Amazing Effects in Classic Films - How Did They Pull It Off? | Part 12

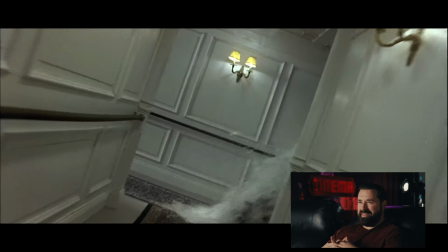They clearly just did this. James Cameron is insane. That feels a little bit like miniature, but also could have just been them just doing it.
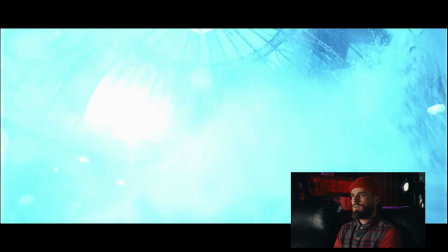A lot of the water stuff is all coming in practically with a lot of those extras in the middle. But the pullback down the hallway is miniatures.
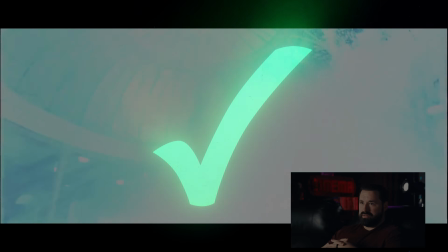Yeah, all the flooding, they just did that. They just flooded all of it. They didn't just sink the exterior sets for the film, they sank the interior sets too.
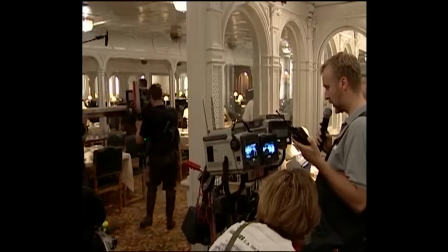For the flood sequences in Titanic, they built some interior sets inside massive tanks so whole rooms could actually go underwater.
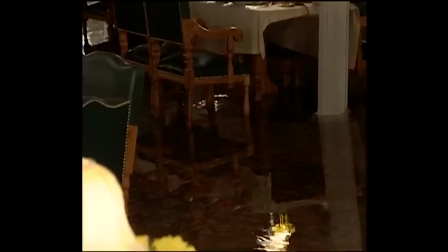These sets were mounted on rigs that could tilt and drop into the water, so the set would lower and the water would rise, giving everything a very unnerving realism.
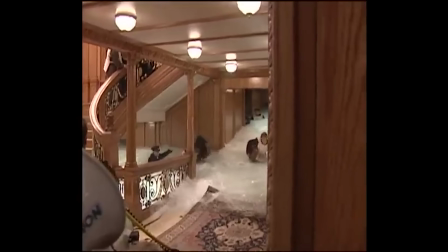For the iconic dome and grand staircase moments, they used huge dump tanks suspended above the set, releasing tons of water in one go.
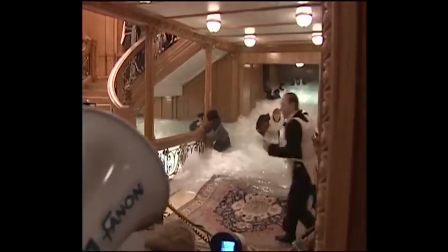And this is supposed to be in freezing cold water, but of course you can't have the actors submerged in that,
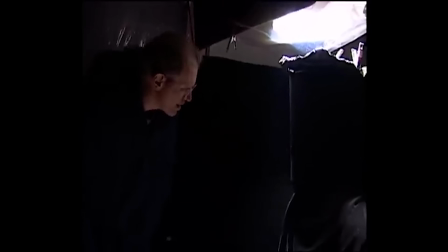so visible breath was added later by filming real breath elements separately and compositing them into the shots.
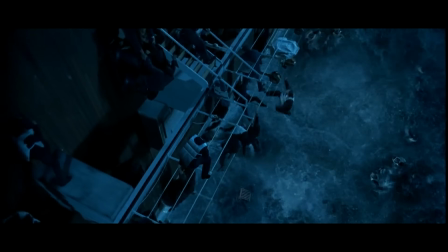And with those two elements combined, you not only believe the boat is sinking, you can feel the cold along with it.
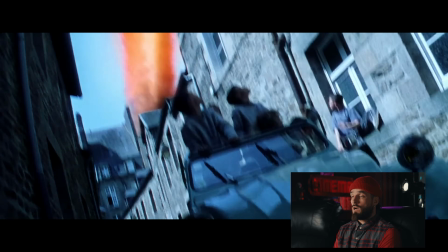Armageddon. I'm craving one, you know? Wow, every frame is Dutch. Just let it happen.
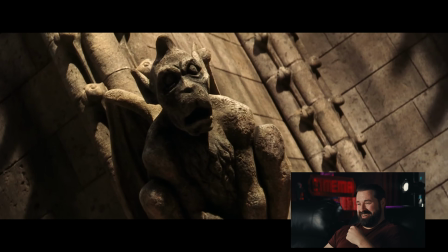That's fun. You know me, you know what I'm gonna guess. Miniature. Feels like some miniature practical explosions,
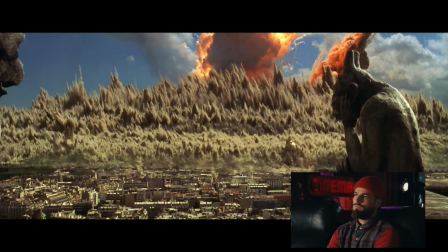and then kind of the wave feels like they had some sort of sandy, dusty table, and they were able to do some like vibration stuff.
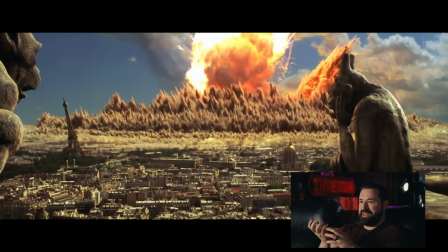But it feels like they actually did do some sort of like explosion with like a ton of dirt on like a rig that made it all bounce up.
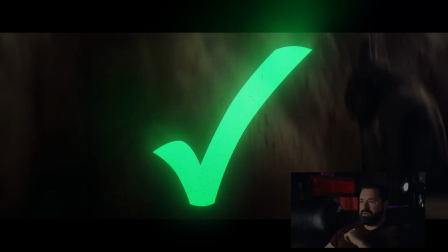Yeah, that feels practical. but with digital elements layered onto it. For the Paris asteroid hit in 1998's Armageddon, like other shots on this list,
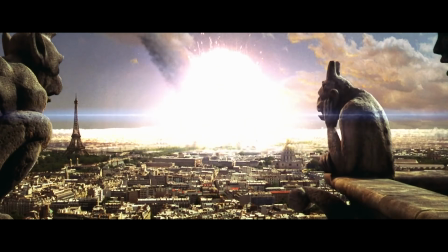the filmmakers used a handful of complicated elements to combine into one epic shot.
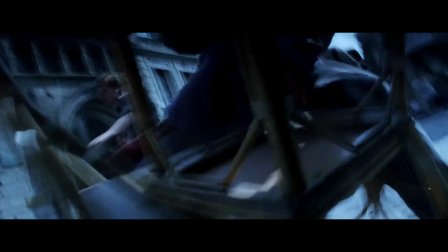And as is the case with almost all expensive and complicated shots like this,
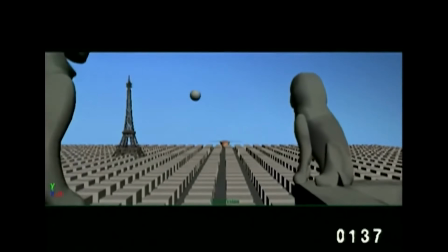it was storyboarded and pre-visualized to get the composition and timing of the shot approved before starting production.
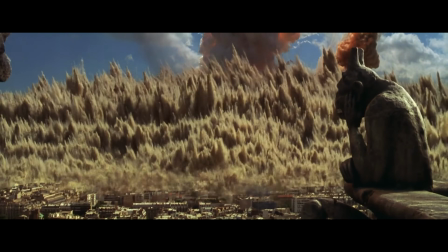The main element here is the shockwave blasting toward the camera.
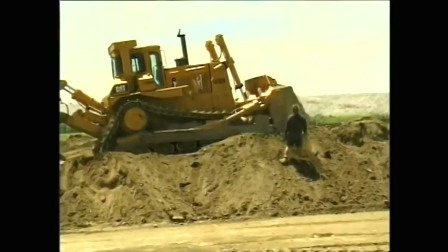This was done practically by building a flat top island out of sand, about 100 feet long and 9 feet deep,
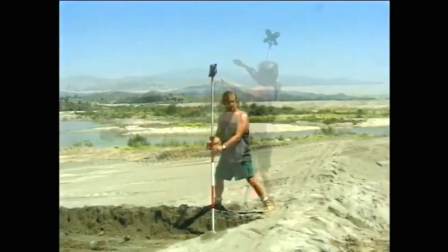graded to roughly 8 degrees so that as the blast approached, the camera would naturally tilt up toward the sky.
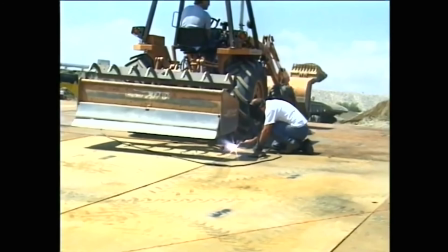Steel sheets were laid down on the ground and welded together to form a solid foundation to force all the blast energy upward.
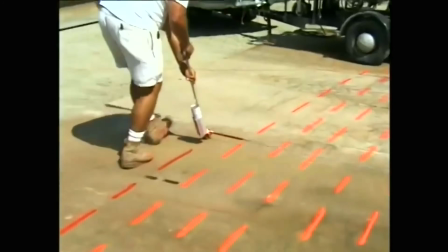And on top of this, they arranged about 6,000 feet of primacord in 80 concentric rings,
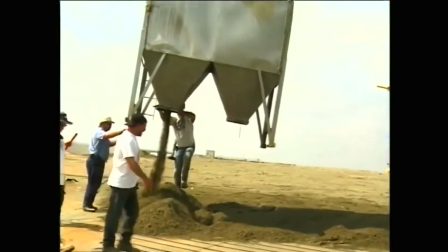then covered the cord with roughly a foot of sand and mulch to enhance the debris effect.
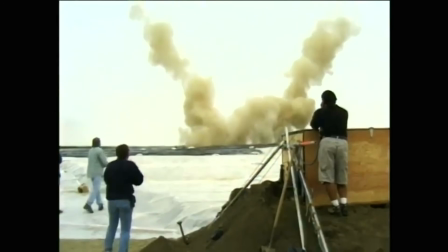These rings were detonated just 5,000ths of a second apart using a custom computer-controlled relay system.
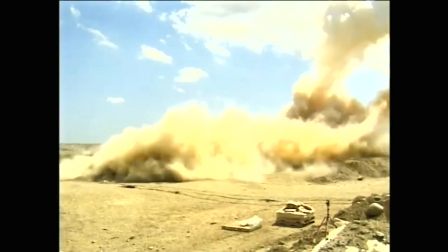In real time, the full detonation only lasted 0.4 seconds, but they filmed with a very high-speed camera and stretched it to 15 seconds of on-screen footage.
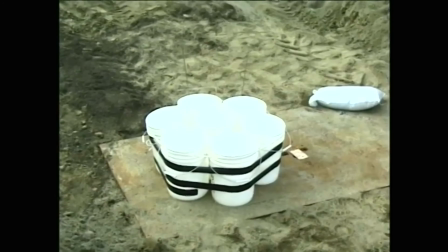The initial impact flash was created by detonating aluminum powder, producing the bright white burst that starts the destruction.
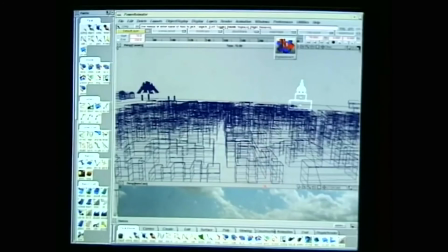For the environment, that was done with CG. Paris was recreated in Maya from aerial and satellite imagery,
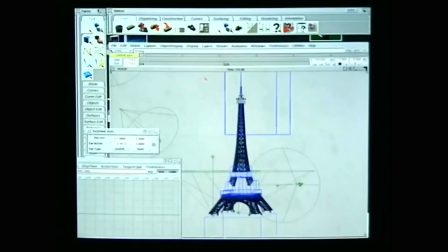with most buildings represented as simple blocks and photographic textures projected onto them rather than fully modeled geometry.
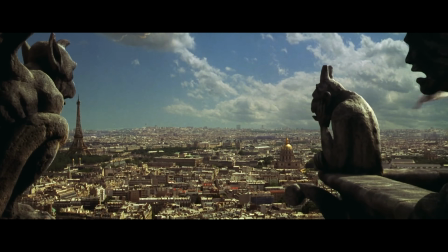But the foreground was practical again.
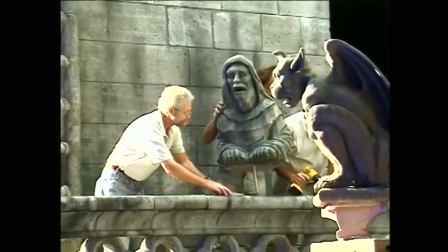A small piece of set and breakable gargoyles were built on a stage in front of a blue screen. They then used air cannons to blast debris toward the camera,
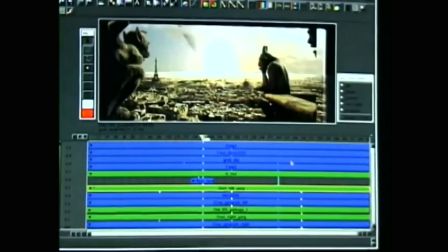which was then composited with the CG city and the practical shotwave plate to get their final shot.
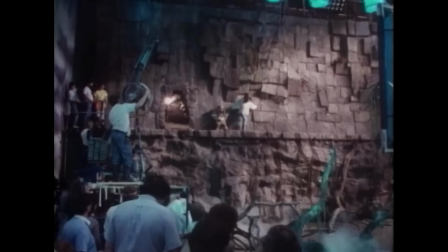I love looking back on how these classic effects were accomplished.
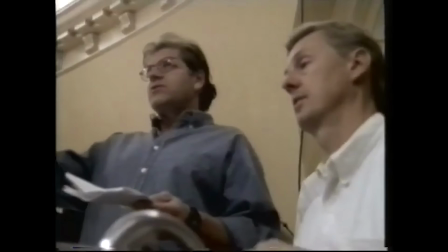They were all made at a time where the artists had major limitations, forcing constant ingenuity in their creative problem solving.
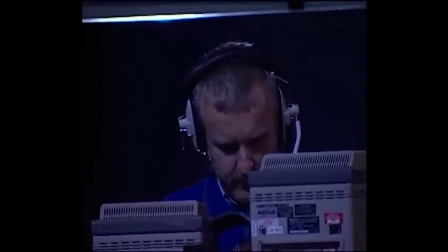And because of that, many of them hold up to this day. It's a great lesson that memorable effects don't have to be the most realistic,
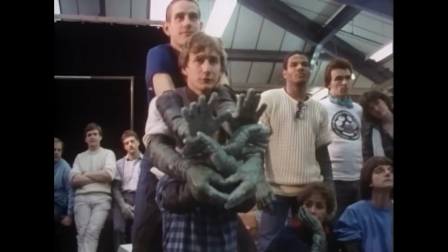but instead focus on the illusion of realism by combining the best from man, machine, and computer to create visual spectacle. But that's it for today. If you're looking for more amazing effects, we have a playlist in the notes below with all of our other episodes. And until next time, don't forget to write, shoot, edit, repeat.